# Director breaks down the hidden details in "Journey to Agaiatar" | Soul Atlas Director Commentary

And so it's quite close to my heart, and I feel like there are going to be quite a few stories that can still be set in the city, because it's a crime city. It's past its peak, but it has all these monuments from the Immortal Kingdom, which are still around from the time when it was one of the most important cities in the world, actually. But today they're just there to get a ride, to get an airship, and go to Agaiatar.
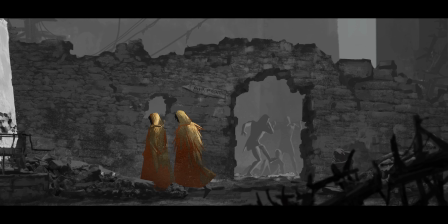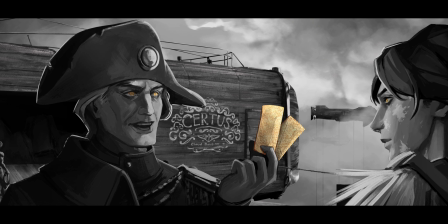16:59 This brief shot, weirdly enough, is kind of my favorite, which it really wasn't for a very long time. Especially when we had the storyboards, it was kind of like, yeah. But just filling in the details, just on the world building side, filling in the details, developing the airship
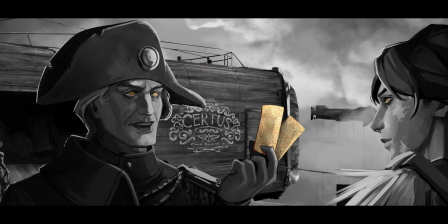17:19 and the costume of the captain. The whole backstory with the ship itself, the certus, where it was made, how it was built, and then also these little smaller details of like the airship in the back having just risen and like releasing the ropes that have held the Fagerium in place. These are the kind of things that I really love to see, because to me, frames should never just be ideally it should never just be the information that is like most obvious for the storyline, but it should be stacked with all of this kind of stuff. It's, in a way, when you have an AI image, you don't want to look closer, because if you look closer, you're going to see all the things that don't make sense.
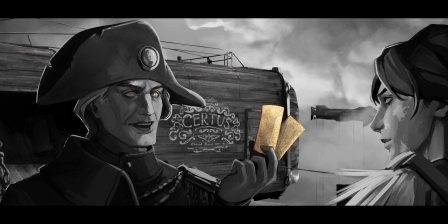18:11 With this sort of thing, it's supposed to be the other way around, right? The closer you look, the more things there are that you could know things about and that actually have a reason to be there. And we spent quite a bit of time with quite a few people going through all the concepts, talking to experts, making sure that we would have a world here that would feel grounded, and that you could actually go and look deeper into and find all these little details.
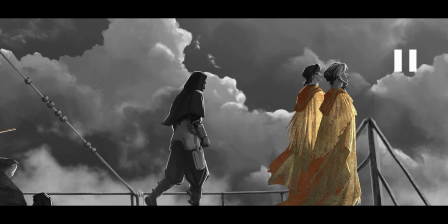18:42 The golden shallow there to the side is actually kind of like a callback to the Golden Guard song, which is in the album, which is really the sole reason why we placed them there. But in retrospect, I also found it to be kind of an interesting
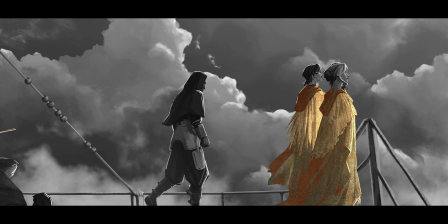18:59 thing that at the moment when Cassius looks to Sanctor and in a way solves himself, music is playing, because I don't know, it's maybe the appropriate moment to say right now that we're releasing a music album, but I believe that music is a form of magic,
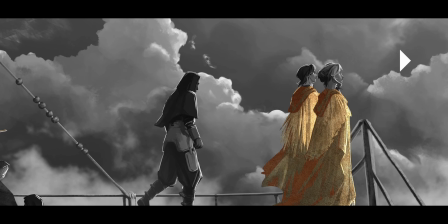19:19 really, because how does it work that you can just play a couple things and then emotions happen,
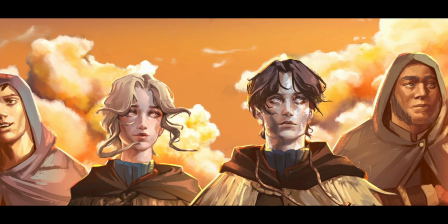19:24 right? So it wasn't my idea.
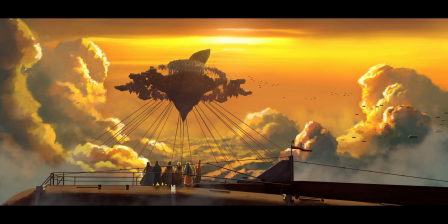19:29 But I really loved how the colors came in, kind of in two layers on the foreground, kind of rolling themselves up, foreground, background. I really like that touch. So Sebastião and Melissa were working on the animation for this, and we had done a lot of tests, but of course they didn't have like the finished frames until relatively shortly before completion, and I kind of seeing these sorts of things happen was really cool,
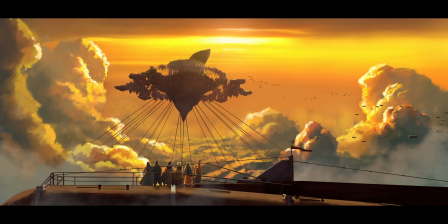19:59 because we were kind of like thinking about it theoretically whilst we were storyboarding, but then seeing, you know, like this creativity coming in from the individual contributors, that's really the kind of thing that you can't really plan for, and that starts fleshing it out.